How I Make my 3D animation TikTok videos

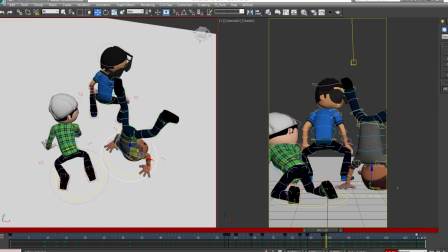[4:07]
So with my TikTok videos, I tend to do the lip sync first, then work on the body mechanics, and then I finish off with the eyes and eyebrows.
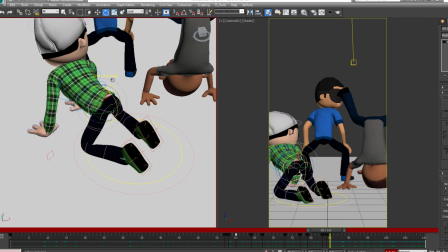[4:14]
This process helps me animate fairly quickly. I'm not saying it's the best process, but it works for me for this platform.
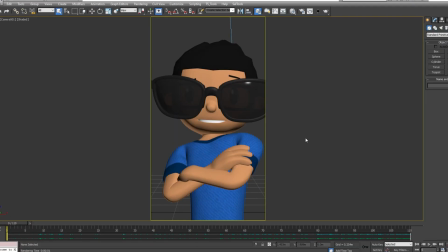[4:21]
I don't know, play around and see what process works for you best. After I'm fully happy on how my animations turned out, then I move on to the rendering.
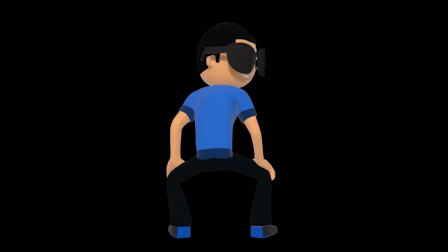[4:28]
Usually with the TikTok videos, I tend to just render out 2 passes. I render out a diffuse pass, that's just a fancy way of saying a full color render.
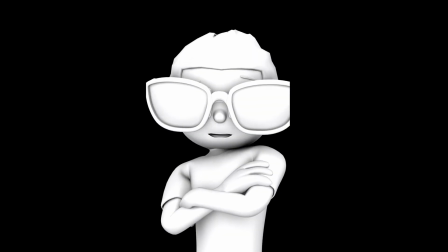[4:36]
And I also render out an ambient occlusion pass, which is basically realistic shadows in the 3D space.
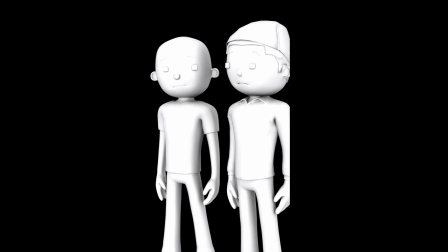[4:41]
Ambient occlusion takes a bit of a time to render, but it adds a really nice detail to the character.
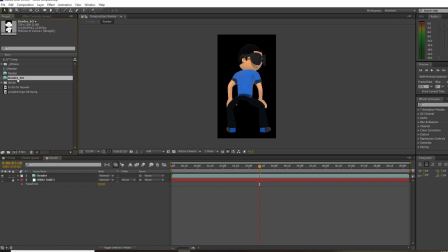[4:46]
So when everything renders out, I'll take the renders and bring them into After Effects. In the render composition, I'll place the ambient occlusion pass on top of the diffuse pass. I change the ambient occlusion layer type as multiply and bring the opacity to 85. And bang! That's how I get the look for Fern.
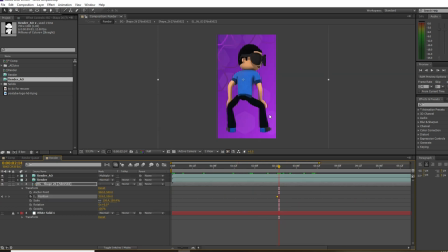[5:02]
Then to complete the visuals, I add a random background, then move the background every time the camera cuts, just to give the illusion that the camera and the backgrounds are in the same space. Here's a little secret that I do to make the characters feel a bit more grounded in this background.
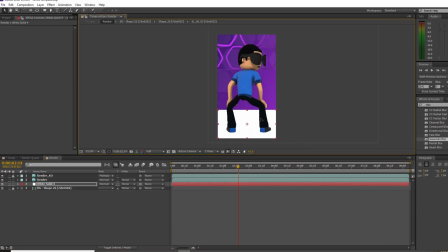[5:16]
I take a white solid image, scale it, and place it where the floor is supposed to be. I bring down the opacity and give it a blur. And for the final touch, I duplicate my diffuse pass, bring up the dark levels, scale it down,
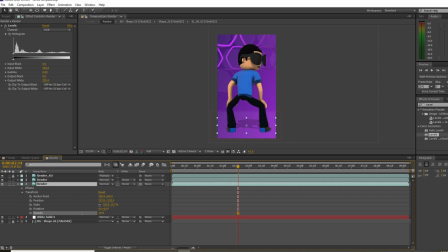[5:28]
line it up with the feet, bring down the opacity, add a little blur, and there you have it, fake shadows. See what I did there? Making them grounded to the scene by adding a fake ground.
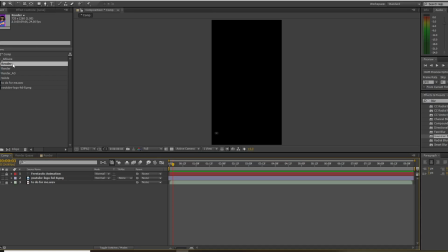[5:40]
Get it? Yeah, I agree. That was dumb. Now with the animations all set up, I take the render composition and bring it to the main composition.
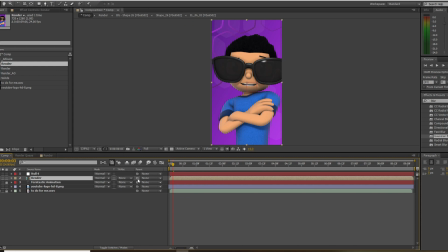[5:49]
I add a null layer, link the render composition to the null, and use the null to create all the camera zooms and shape.
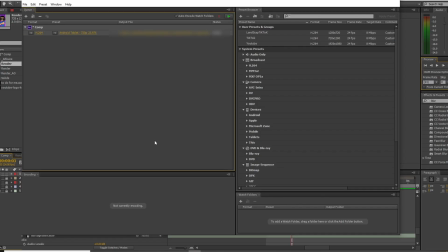[5:56]
When I'm happy how the video looks, then I'll bring the After Effects file into Encoder. I use my TikTok render settings and render out the video.
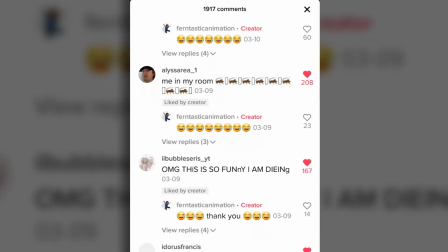[6:03]
Then I'll upload the video to TikTok and enjoy all the positive comments from you all. Well, that's how I create my TikTok videos.
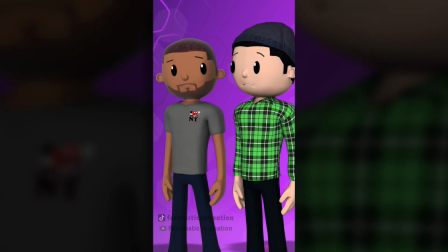[6:09]
Hopefully this inspires a few of you to create your own 3D animation videos. And if you do, please tag me. I would love to see them. I just want to say thank you so much for checking out this video. Please consider subscribing and checking the notification bell.
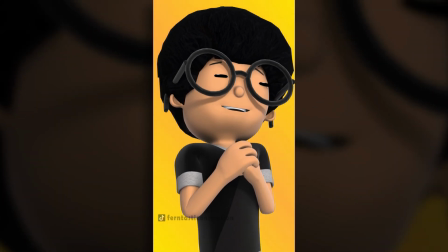[6:22]
It will really help out this channel. Also, if you want to see the full animation process of this TikTok video, please check the video right here.
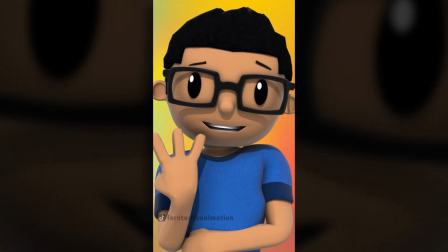[6:28]
Once again, thank you so much for supporting this channel and have a fantastic day.
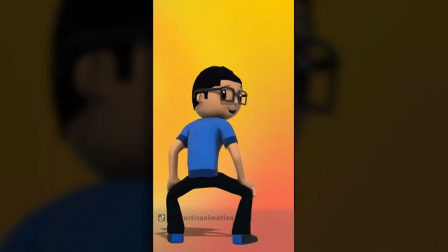[6:33]
Later.